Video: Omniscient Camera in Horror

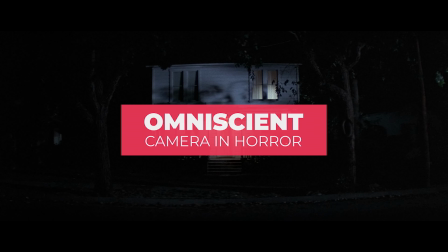1s
Omniscient camera, a cinematic shot that intentionally breaks from traditional visual grammar.
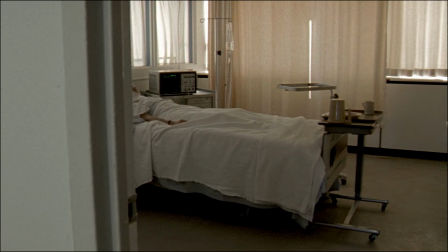6s
This all-knowing, almost sentient, omniscient camera roves through space and explores its surroundings.
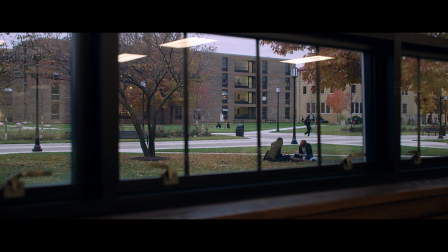13s
But how can something as subtle as camera placement instill a sense of unease and even dread? Moreover, how can we apply these techniques to elevate our picture editing?
The caller is in the house.
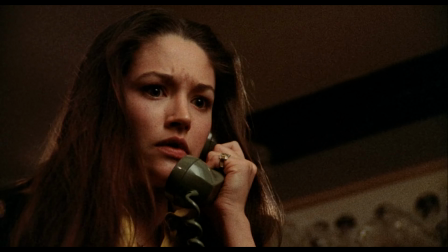25s The calls are coming from the house.
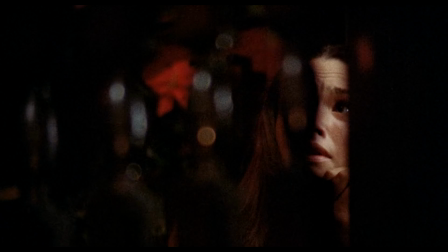27s
My name is Evan Schrodek, and I'm a professional film and television editor with a fascination for genre horror, and this is the Incision Point.
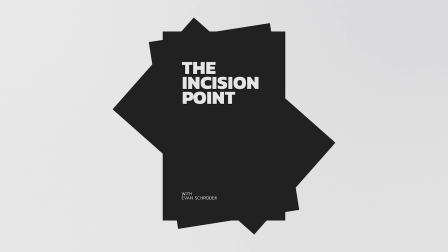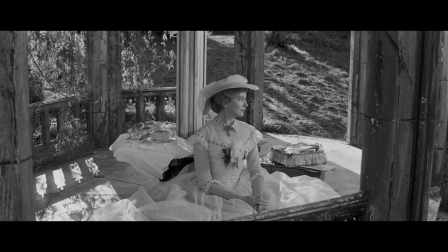44s
Throughout the history of classical Hollywood filmmaking, artists employed shot selection to ground the viewer in the physical world of the film.
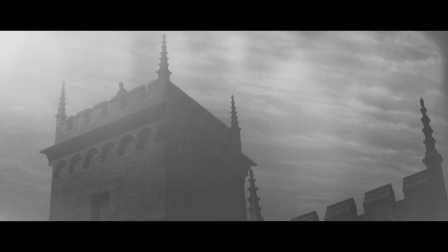52s
Things like point-of-view shot, the over-the-shoulder shot,
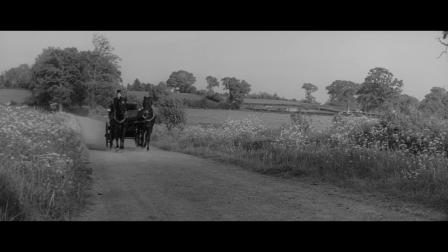56s
and the establishing wide shot are familiar and resemble how we experience the world around us.
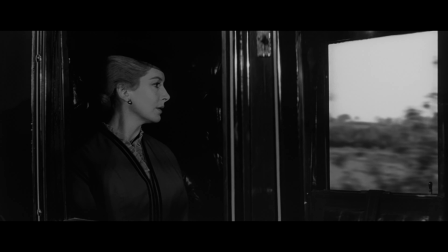62s
It's a visual grammar based on elegance and connectivity.
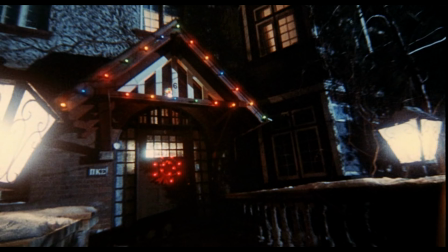69s
Throughout the work of genre horror, I find filmmakers actively seek to break this spell.
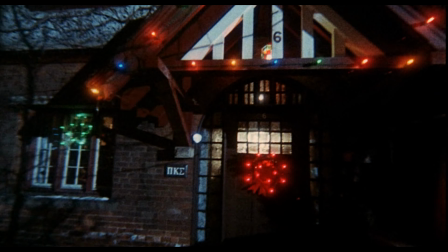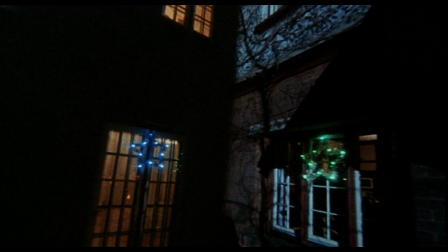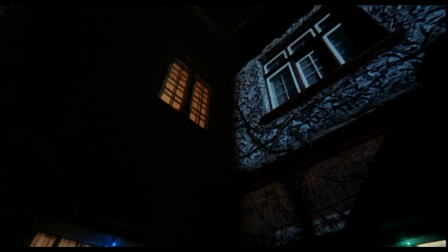89s
If we look for it, we can find early evidence of omniscient camera in the slasher films of the 1970s and 80s,
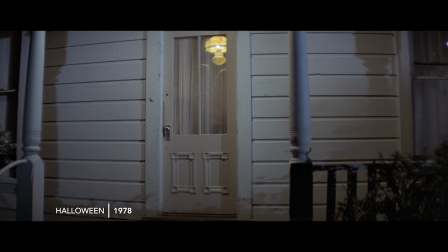97s
in grim, low-budget classics like Black Christmas, The Evil Dead, and most memorably,
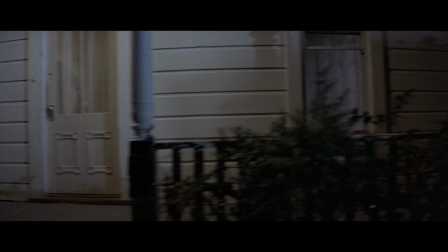103s
John Carpenter's Halloween.
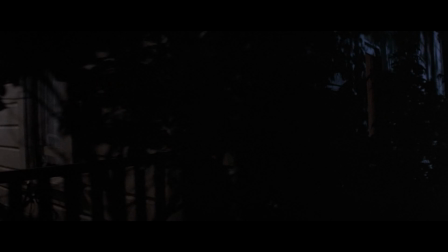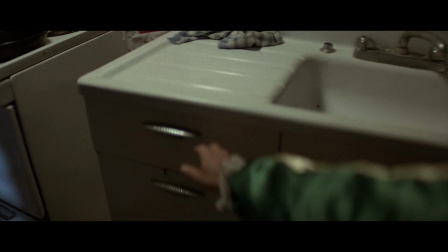113s
We're placed inside the mind of a killer through sequences and shots set in their POV.
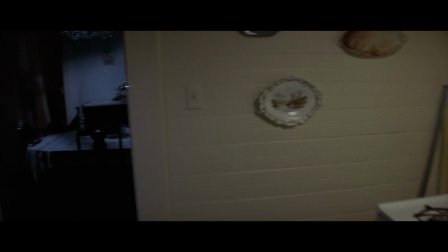It hunts and explores, stealing glimpses before backing away into the shadows.
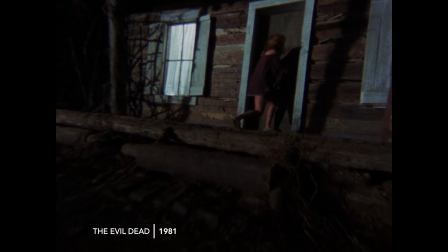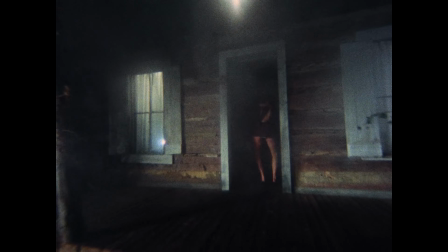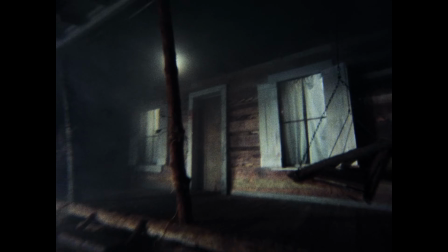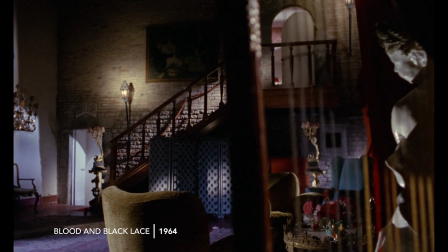146s
At its core, genre horror is an inherently low-budget medium, known for innovative solutions to high-cost production challenges.
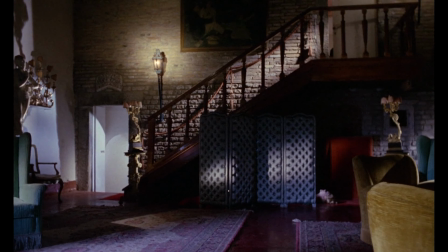157s
In this, I find that omniscient camera serves as an elegant stand-in for our antagonist.
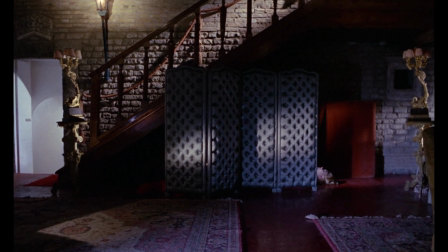164s
It stretches out a scare without additional production costs.
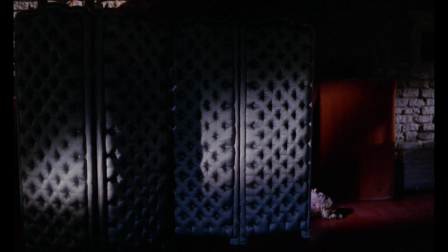170s
We're seeing the world of the film through the eyes of something other, something unknown, and as yet unseen by the viewer.
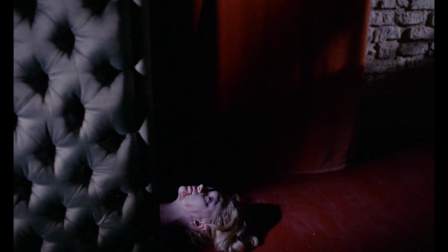178s
In genre filmmaking, and independent features alike, financial limitations are often the best motivators for aesthetic style.
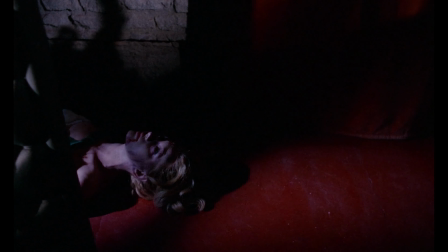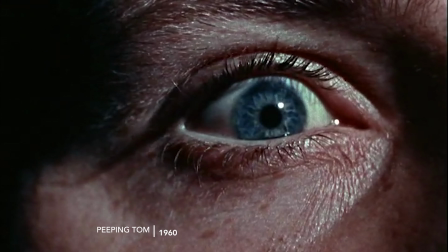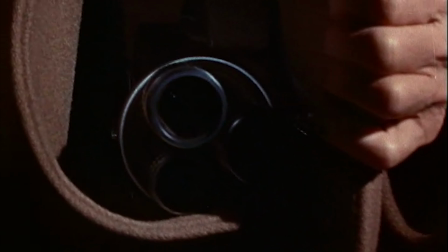199s
Although I would consider it a proto-slasher, the 1964 film Peeping Tom plays with POV in an incredibly unique way. As our killer documents his work through the lens of a whirling film camera, we see his crimes unfolding in unflinching, long takes.
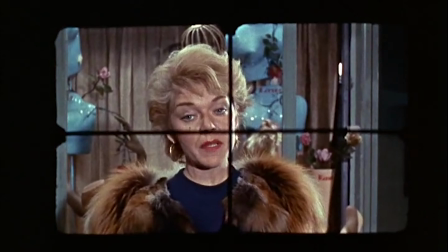224s It'll be £2.
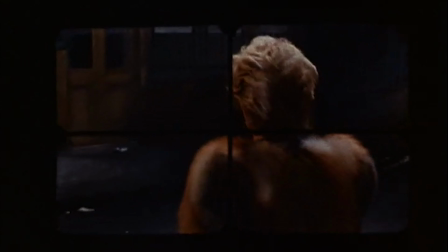230s
Through the crosshairs of the viewfinder, we're not only at the scene of the crime,
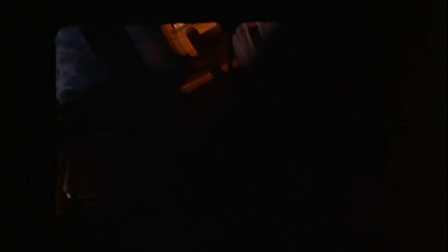235s
we're also subjected to a depraved level of violence and lurid sexual content,
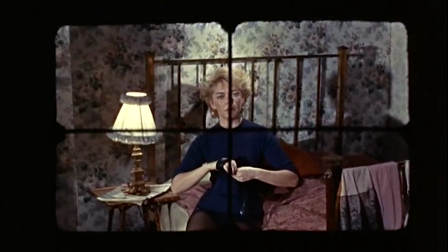240s
much of which was too much for audiences of the 1960s.